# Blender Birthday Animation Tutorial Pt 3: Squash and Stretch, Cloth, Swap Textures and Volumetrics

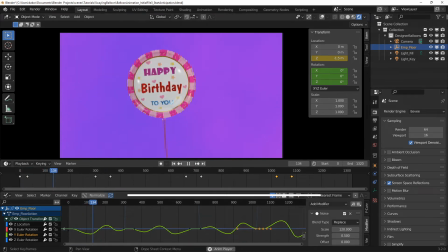0s
Hi, welcome to the third part of the walkthrough for creating this happy birthday greeting video. In this part, I will continue to show you additional improvements I added to the balloon, which is the main subject for the project. Now, after reviewing the video from where I left off in the second part,
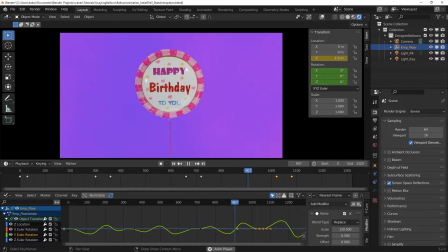17s
I felt the balloon's entry into the scene looked too rigid, and so I wanted to make it feel flexible.
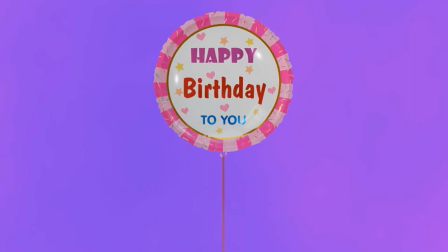23s
So I decided to add an overshoot action to the balloon as it rises before settling into its final location. I also wanted to give the balloon a squash and stretch action as it rises and stops.
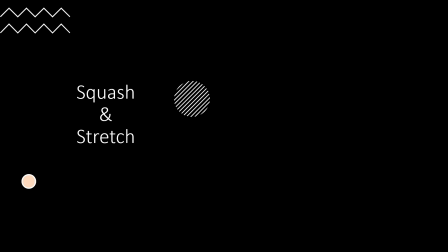37s
Now, squash and stretch is an animation principle that makes an object look stretched or squashed based on its movement. When applied correctly, it can make an object look flexible or fluid as it moves or performs an action.
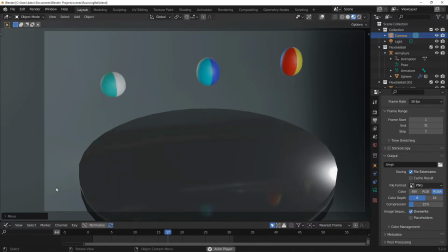52s
Now, here are three examples of a bouncing ball. The ball on the left looks rigid because it has no squash and stretch applied to it. However, the ball in the center has some stretch and squash applied to it, and so it looks less rigid.
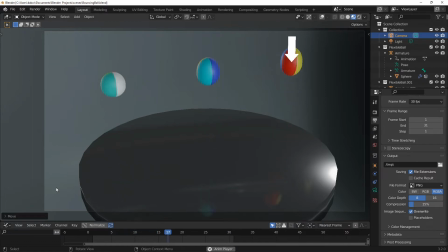67s
Now, the ball on the right is very flexible because it has a lot of stretch and squash applied to it.
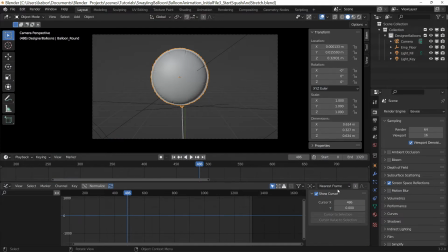74s
Now, to do this, I first added an armature to control the squash and stretch of the balloon using a technique from a YouTube channel called Alien Soup. I have left a link to that tutorial in the video description below.
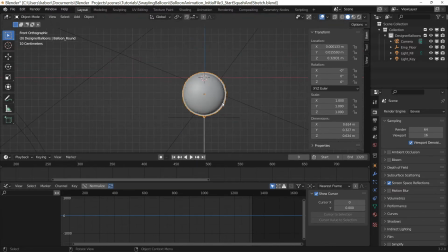87s
So I went to frame 0, and in the front view, I added an armature and snapped it to the balloon's empty.
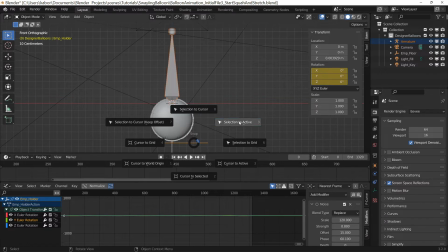94s
I adjusted its length in edit mode to be the same length as the balloon.
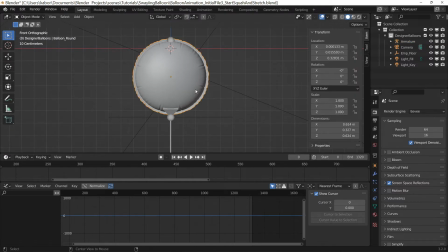100s
Next, I cleared the parenting of the balloon from its empty and parented it to the armature using automatic weights. After that, I parented the armature to the balloon's empty.
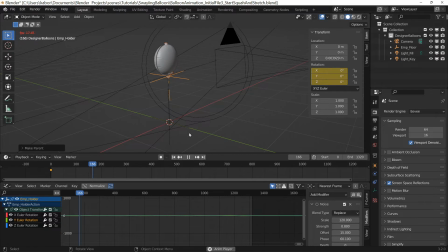113s
So as you can see, the original animation of the balloon is preserved, even though we have changed its parenting to the armature. This is because the armature is also parented to the balloon's empty. Now, when I scale down the height of the armature, it squashes the balloon, preserving its volume.
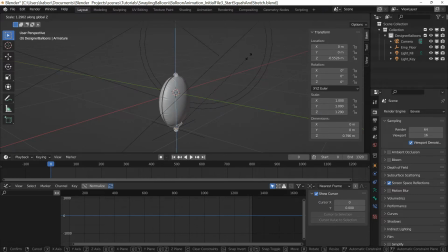132s
When I also scale it up, the balloon is stretched whilst maintaining its volume. So after setting up the rig, I went ahead to create the overshoot action for the balloon's rise.
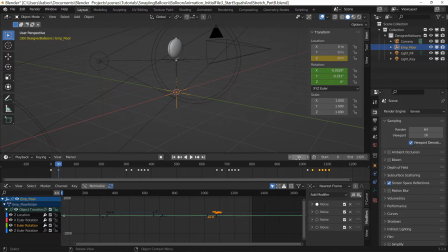146s
So I made sure the ribbon's empty was selected and moved the keyframe for the position after the rise from frame 30 to 60. Next, I went to frame 30 and changed the Z location so that the balloon moves up to its overshoot location.
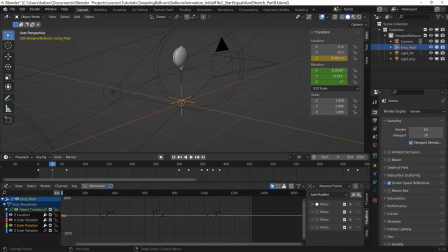162s
Then I went to frame 0 and selected the armature and set a keyframe for the Z scale. Then I went to frame 10 and set the Z scale to 1.08 to increase it slightly.
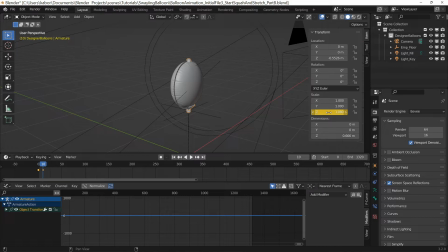177s
This will stretch the balloon as it rises. Then I went to frame 35, a bit after the overshoot position, and set the Z scale to 0.99 to squash the balloon slightly as it stops and is about returning to its final location.
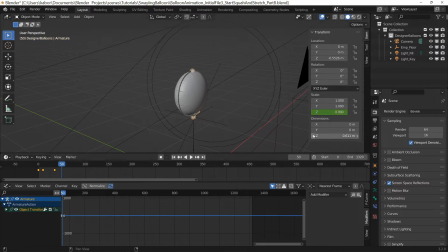194s
Then at frame 50, I set the Z scale to 1.03 to stretch it slightly as it moved to its final location. Finally, at frame 70, where it comes to its final resting location, I set the Z scale to 1.
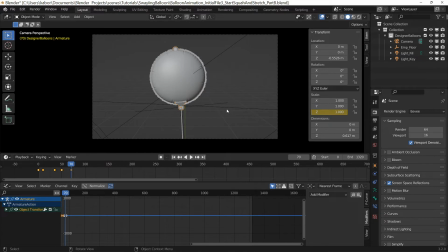211s
So I went ahead and played the animation and was quite happy with the results. I also did a quick render to check out the results since my computer was not able to give me the correct playback frame rate in the viewport.
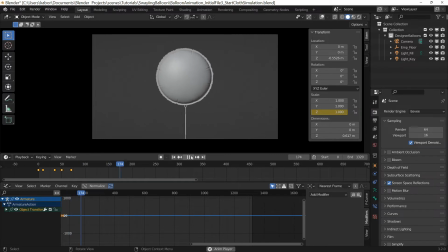226s
Okay, lastly, I also noticed the ribbon was too rigid and not having a realistic behavior, so I used a cloth simulation to animate it.
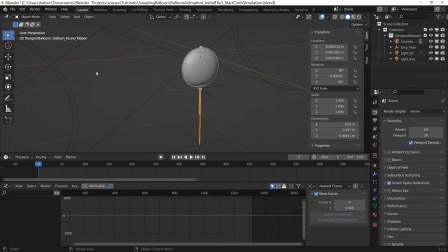234s
First, I selected the ribbon and went to the weight paint mode and painted a vertex selection at both ends.